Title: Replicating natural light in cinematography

And then shot that, there's like a dolly shot going across the seats.
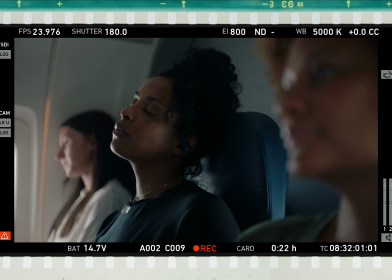And then obviously a couple inserts of people and our lead guy and his phone and, all that business. Then we did some real life traveling to a real life airport. First setup we did at the airport was him sitting at the gate. And you can see evil Chris sitting in here.
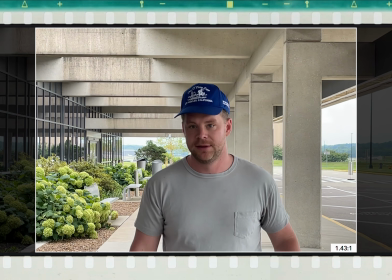Not Chris Neal. That's the director. That's good Chris. This is evil Chris.
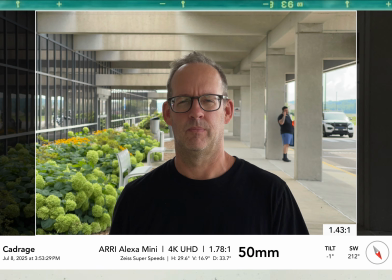He was a producer and the AD. He's like the nicest guy ever. We just differentiated the two between evil Chris, who's the AD and producer, and good Chris.
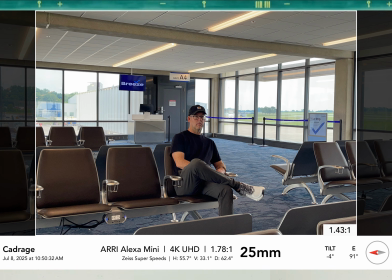We can see what's kind of naturally going on in his face. There are windows on the left side of the camera, and then he's getting a lot of warm spill from those overheads. Those overheads were motion sensing, which is pretty common in buildings like airports and such. No way to turn them off,
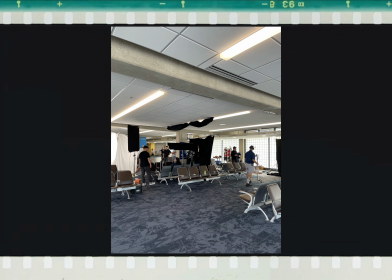so we just had our G&E team go up and clip Doobie to as much as we could of it to kill most of that spill. And then they threw up a couple of 12 by 20 solids on camera left and just killed that whole window and all the spill that was coming through. Since we never were looking that way, we just denied those.
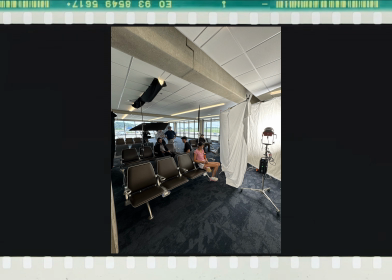And then for the key, we did a 600X book light with Muzz as the bounce and then a bed sheet as the diff. I really might need to go buy like a king size bed sheet and just keep it in my bag because it really worked perfectly for this.
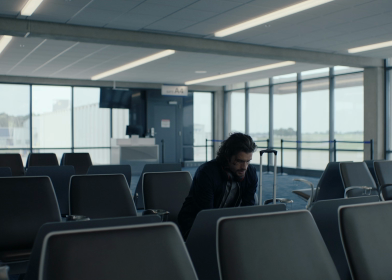And you can see he's getting some direct from the window, which kind of adds a nice like almost edge from that key side.
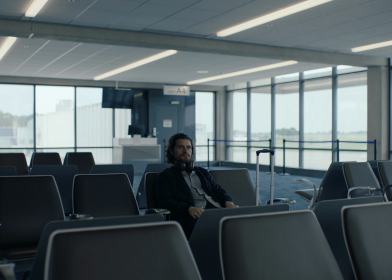And then the last thing we did was some type of solid or net to bring down the level on those seats in the foreground.
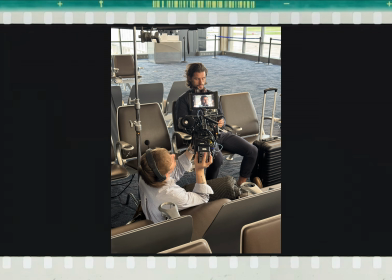And then for the close-ups, we kept everything pretty much the same. Adjusted the level on the key till it looked right.
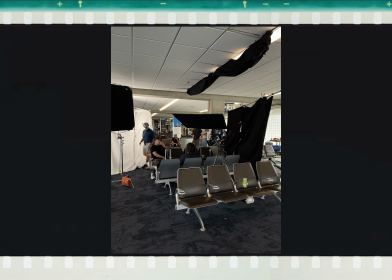Added some more solids to kill any other spill that we were getting from the overheads, reflections on the phone, double shadows, etc. Pretty much anything that would kind of take you out of the world, we just mitigated. And truthfully, for a lot of this, it's just trusting your eyes and doing what looks right to you. You know, a director is counting on you to make sure that you can make things look good, but also keep it consistent. So that way when you cut, it doesn't look like two different worlds. Honestly, I don't find too much rhyme or reason with a lot of my work. It's just doing what feels right for the scene or for the project as a whole.
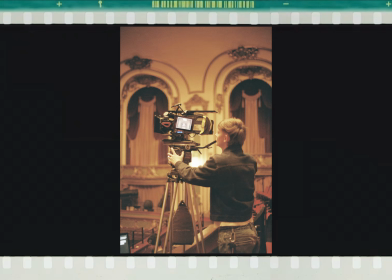I use things like false color and a meter to check exposure, but I'm really not the DP who's worried about ratios and all of that. I just really light to my eye and what feels right. After we shot that scene out, we had a bunch of insert montage stuff to get him running up the
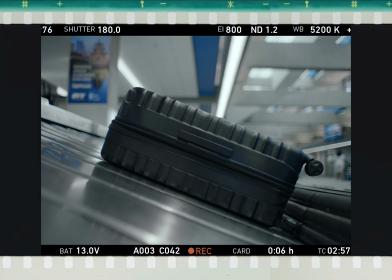escalator, the camera being hard mounted to his luggage bag going around the, I don't know, what do you even call that? Baggage claim? It's baggage claim something.
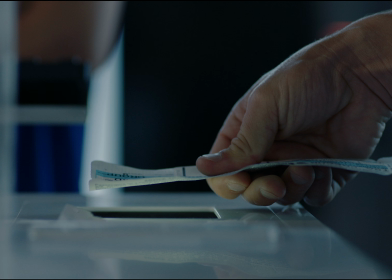Anyway, him scanning his boarding pass and it beeping red, and then him walking outside and everybody walking against him.
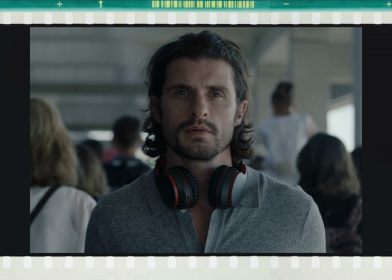A couple of people like bump into him and hit his shoulders. For a lot of these like insert montage pieces, you might not have time to make a 12 by book light. So what I find myself doing is really just worrying about finding a good angle. And if there's things that I don't like about the light per se, I'll make sure that they're things I know I can pretty easily fix.
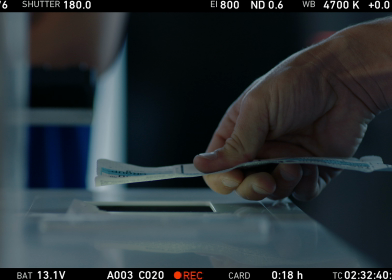All we did for this one was grab 2 flops, hang those over the head to kill those same warm overhead lights that were spilling all over. And then we just got a tube, daylight bounced it to the windows. I think those windows had tint on them, so we set it closer to like 6,500 to get that same feel.
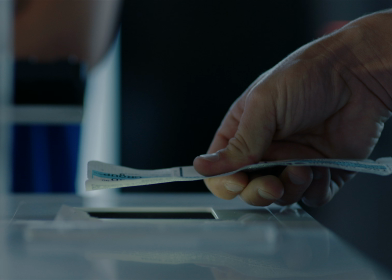And then we just threw that in there as a little edge to add some shape into it.